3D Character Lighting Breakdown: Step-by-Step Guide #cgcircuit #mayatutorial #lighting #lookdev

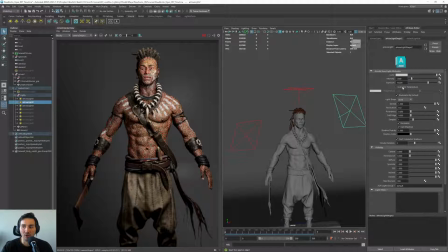(4:27)
Another thing that we can start playing with this is the color, or I really like to use temperature with this. So if we go here to the use color temperature, what we can do is to change the temperature of the light. So basically like lower numbers are warmer lights. So if we go here, let's go extreme, you will see that this is really, really warm.
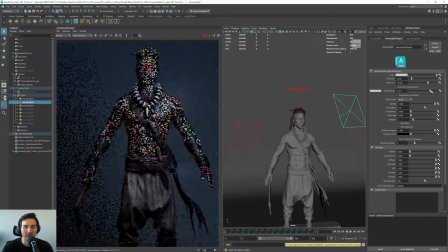(4:46)
And if you go like the other way around, it gets really, really cold. So actually it's looking quite interesting, but let's go a bit to the warmer sides now.
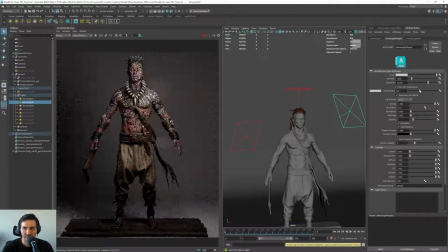(4:58)
Okay, so let's go something like this. So as you see, like just one light changed a lot the mood of the character, right? It's not the same this, than this, okay? But it's good to work on the temperature and not the color, because the temperature will give you a much more natural result than if you change the color.
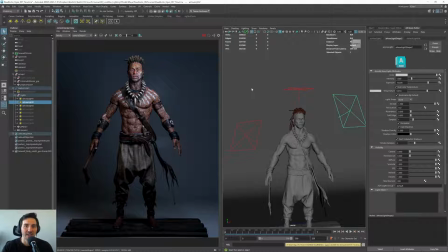(5:17)
If you change the color, what you will have is that you might have more I mean, maybe if you are looking for like something, some sci-fi or something, you can add colors because the light will be color. But in our case, we want something more natural. So I think like to work on the temperature side will be better.
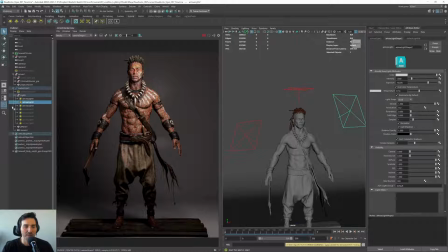(5:33)
So in my case, I will add this like a bit warm here. And what I will do is the fill light, I will go to the other way. I will go a bit like cooler in the fill light. Okay, so just to get some contrast there. After the fill light, so we have an upper light here,
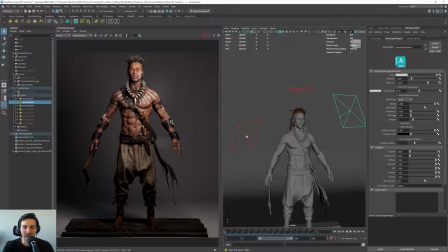(5:51)
a fill like the key light here, and our area light here that is the fill light. Something that is really important for characters is to, we want these to get like further from the background, right?
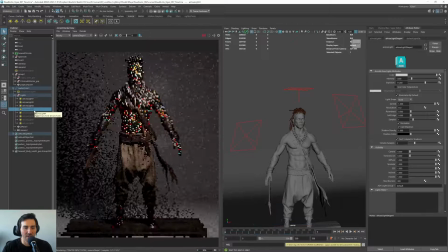(6:07)
These get start to melt for the background. So what we want is not this one, is not this one, is this one. We want something that is called a rim light. So as you see how we started getting some really nice,
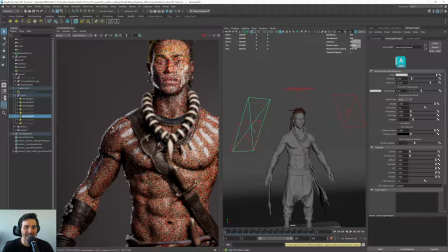(6:26)
like really nice lighting here
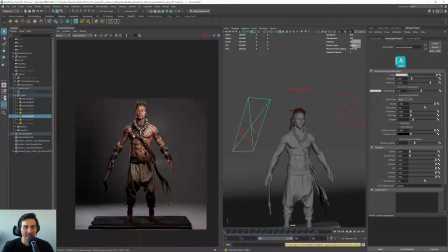(6:30)
in the border of the body, and this gets our character to pop up much more from the background.
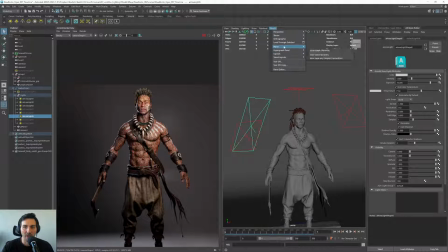(6:36)
So this is really interesting. So in this case, I will go here to the panel, look through, and we can play a bit with this.
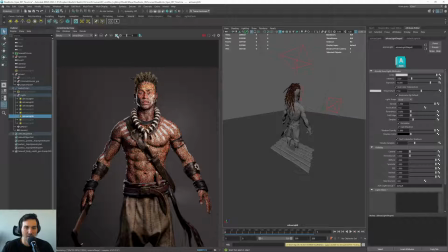(6:43)
So let me just add a section here.
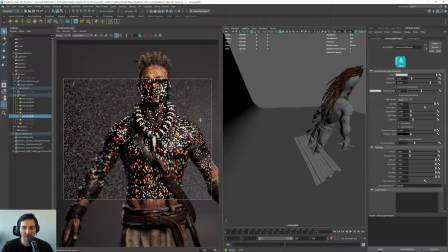(6:47)
So we can play a bit with this, where if we go a bit more in this direction, let me select this, press F, okay?
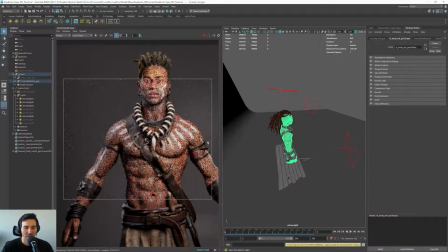(6:55)
So if we go here, I mean, maybe I'm a bit, if I go here, see how we are, I'm too far, so I will get a bit closer.
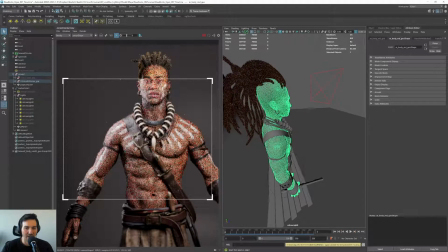(7:03)
What we will see is we are starting getting this, but all in the side.
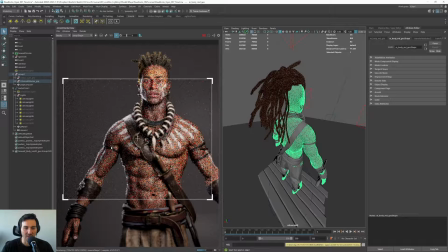(7:07)
But if I start getting a bit more to the back, what you will see is we are going to get this silhouette, like really nicely defined here. So this is something really cool for characters that is always nice to have.
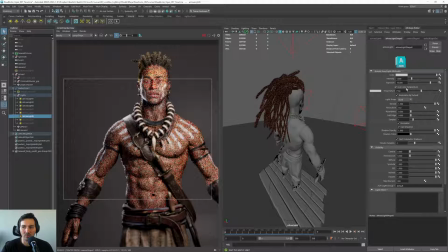(7:20)
And in this case, for example, what we could do with this light is to use also temperature and go a bit to the bluer sides.
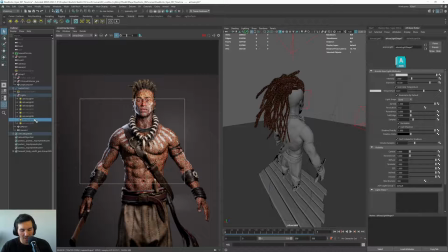(7:27)
So again, yeah, we get some nice contrast there. I like usually to add another, let me go to the perspective.
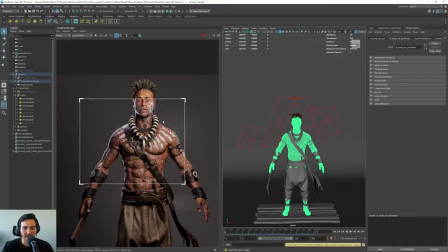(7:38)
I like to add another rim light on the other side. So if you see, if we have this light here, if I turn it off,
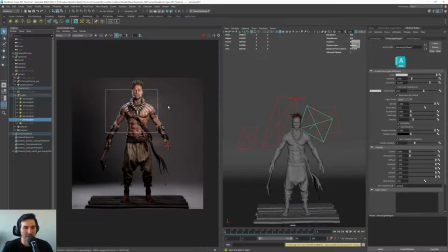(7:46)
see like this, and if I turn it on, you will see that we are starting to get like also is popping up.
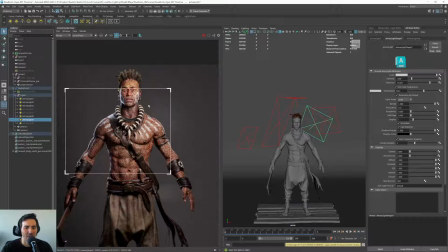(7:54)
You need to be careful with this because it can get like a bit too fake, so don't overdo it. I think here I'm exaggerating it a bit just to get this kind of like really pop up,
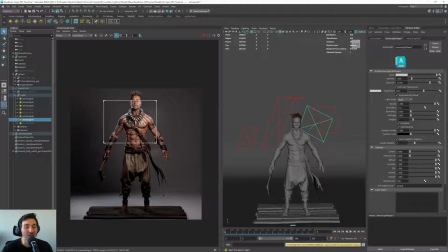(8:06)
but if we are trying to do like a really, really realistic lighting, maybe you can go a bit softer on this.
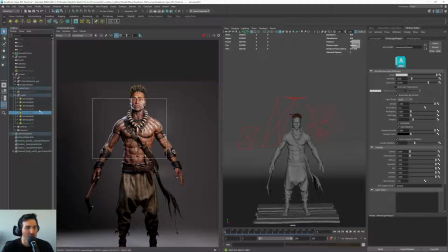(8:12)
I think at the moment what I want is to enhance all the details from the character. Then I added two more lights that are in the bottom.
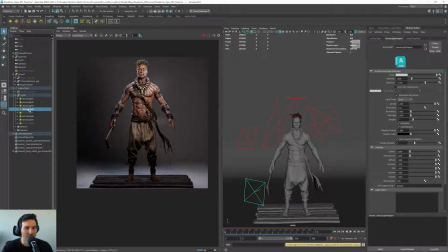(8:20)
So if I go here, remove this. So if you see, I added like a light at the bottom here. Let's go here. Light here just to fill up a bit of this space here.
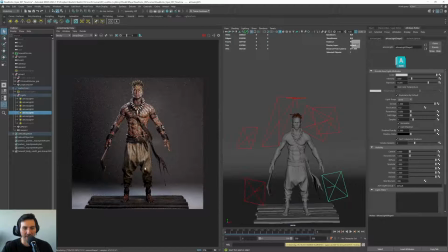(8:36)
Another one on the other side.